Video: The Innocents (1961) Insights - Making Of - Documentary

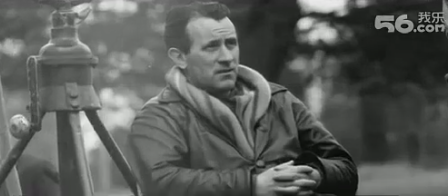16:19 Enter the cinematographer Freddie Francis, who'd in fact worked with Jack Clayton on Room at the Top,
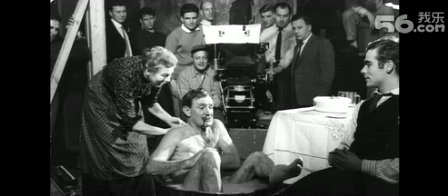16:24 had shot Sons and Lovers, for which he'd won an Oscar, also in CinemaScope, and had worked on Moulin Rouge and Beat the Devil,
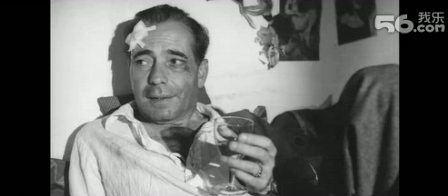16:30 on which Jack Clayton was associate producer, so they knew each other. Scope, black and white.
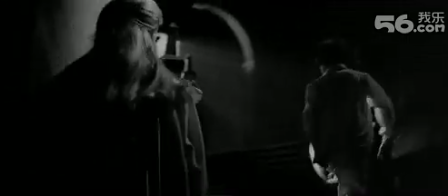16:36 The first thing to say about the way this film is shot is that the edges of the screen, particularly in the interiors, are always kept fuzzy.
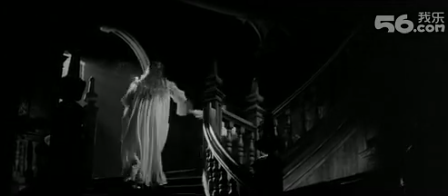16:43 Filters were specially made, according to Freddie, by two elderly ladies who were very good at this, for the edges of the frame, so you get a kind of tunnel of light down the middle of the CinemaScope image,
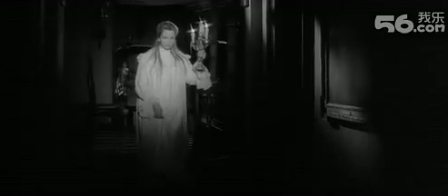16:54 usually with Deborah Kerr wandering around the corridor.
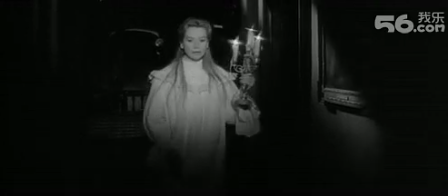16:55 In fact, sometimes it really was a tunnel, because Freddie actually painted the lens in order to make the edges invisible. And the ghosts themselves, of course, in this film, appear at the corner of the retina. It isn't an in-your-face sort of movie, it's a corner of the retina kind of movie.
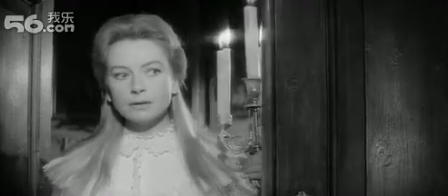17:10 And then some of the tricks of the trade. When Deborah Kerr's wandering around the corridors with her candle,
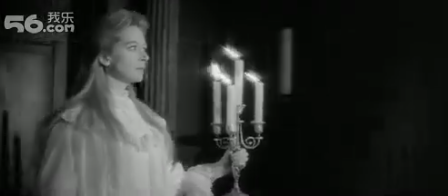17:16 they had 4-wick candles, quick-burning candles, so you've got that big flickery flame.
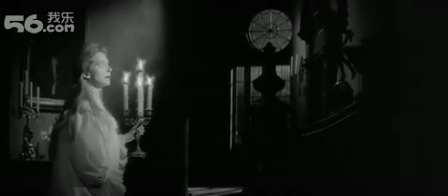17:21 That was the plus. It looks great. The minus is that if you do several takes, then the candle, in fact, burns down very quickly. It's very difficult to match shots. And then the famous shot looking up at the tower. The script says, a flight of birds obscures the governess's view. She's looking up and she thinks she's seen this male figure standing there, leaning on the turrets. And later, when the shot is reprised in a dream sequence, it has the face of Quint. But at this stage, you can't quite see who it is. And a flock of pigeons flies across in slow motion. What actually happened, according to Freddie Francis, when he reminisced about this a while back, is that it was a happy accident. They shot the pigeons, and it was the end of a magazine of film. And the last few frames speeded up as they went through the magazine. So when they played them back at editing stage, they'd slowed down, and they thought, that looks pretty good. And it does look pretty good, to the point where William Wyler, when he saw the preview, said, Jack, if you can make pigeons act like that, just imagine what you can do with actors. One of the things the CinemaScope letterbox image was famous for at that time was for flattening the image, everyone looking as if they're in the same plane. And Jack Clayton very much wanted for this film figure in foreground, in close-up,
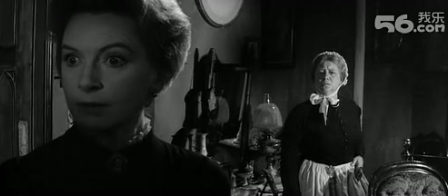18:33 and in the depth of field, the children, or Mrs. Gross, or whatever it was, the person that the governess was talking to. So you had to have depth. And in order to get depth, they had to put a huge amount of light into the centre of the image. In fact, at one point, Freddie Francis remembers putting 50 brute lights on, which is virtually all the lights of Shepperton Studios, all onto the centre of the image.
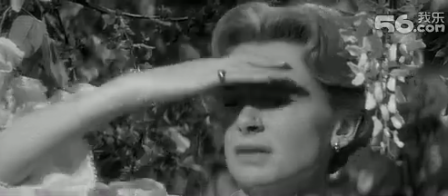18:54 One morning, as a gesture about this, Deborah Kerr arrived wearing dark glasses, sunglasses, because it was like working in the Mediterranean. The interior of the house, shot in CinemaScope, has all sorts of film references.
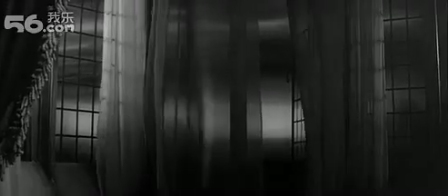19:05 The billowing curtains from La Belle et la Bête, there's a bit of Citizen Kane there,
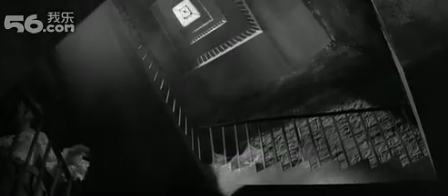19:09 there's a bit of Vertigo when they go up into the tower, and in a way Vertigo by Hitchcock is a kind of ghost story as well.
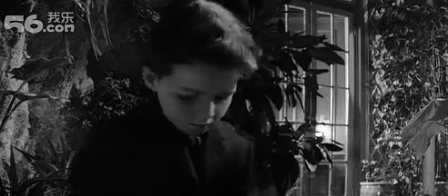19:14 So there's a kind of cinematic web of references for the interior, as well as taking from the story of Henry James. Freddie Francis' cinematography and this Southern Gothic screenplay and the performances and this location and the claustrophobia of the interiors all created a very intense, concentrated world for the story of The Turn of the Screw. And while they were in post-production, they began to think that the way the film was originally to begin and end rather spoiled that. Because in the script,
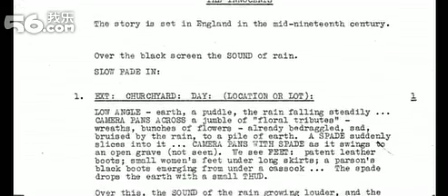19:44 the film begins in a churchyard with the governess, Miss Giddens, standing there, and little Miles is being buried.
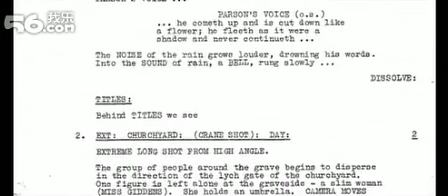19:51 And there's the vicar, there's the uncle, and there's Mrs. Gross, and they're all shunning her and turning their back on her. And she's left by herself, standing in the rain by the graveside.
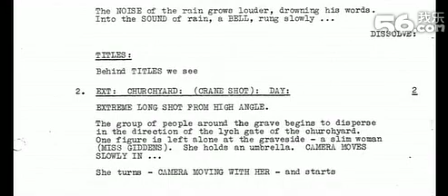19:59 And she walks mournfully back to the house and starts writing a letter to the uncle.
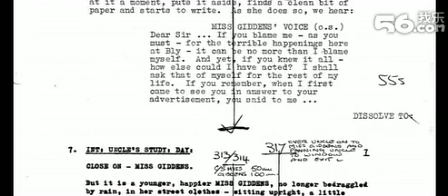20:03 And we dissolve to the interview with the uncle in Harley Street, which sets the whole story going. And this opened it out into the church, the congregation, the vicar, everyone standing in the churchyard. It didn't seem quite right. It also made the whole thing a flashback, which was a little bit literal. So what they decided to do was to begin in an extremely enigmatic way.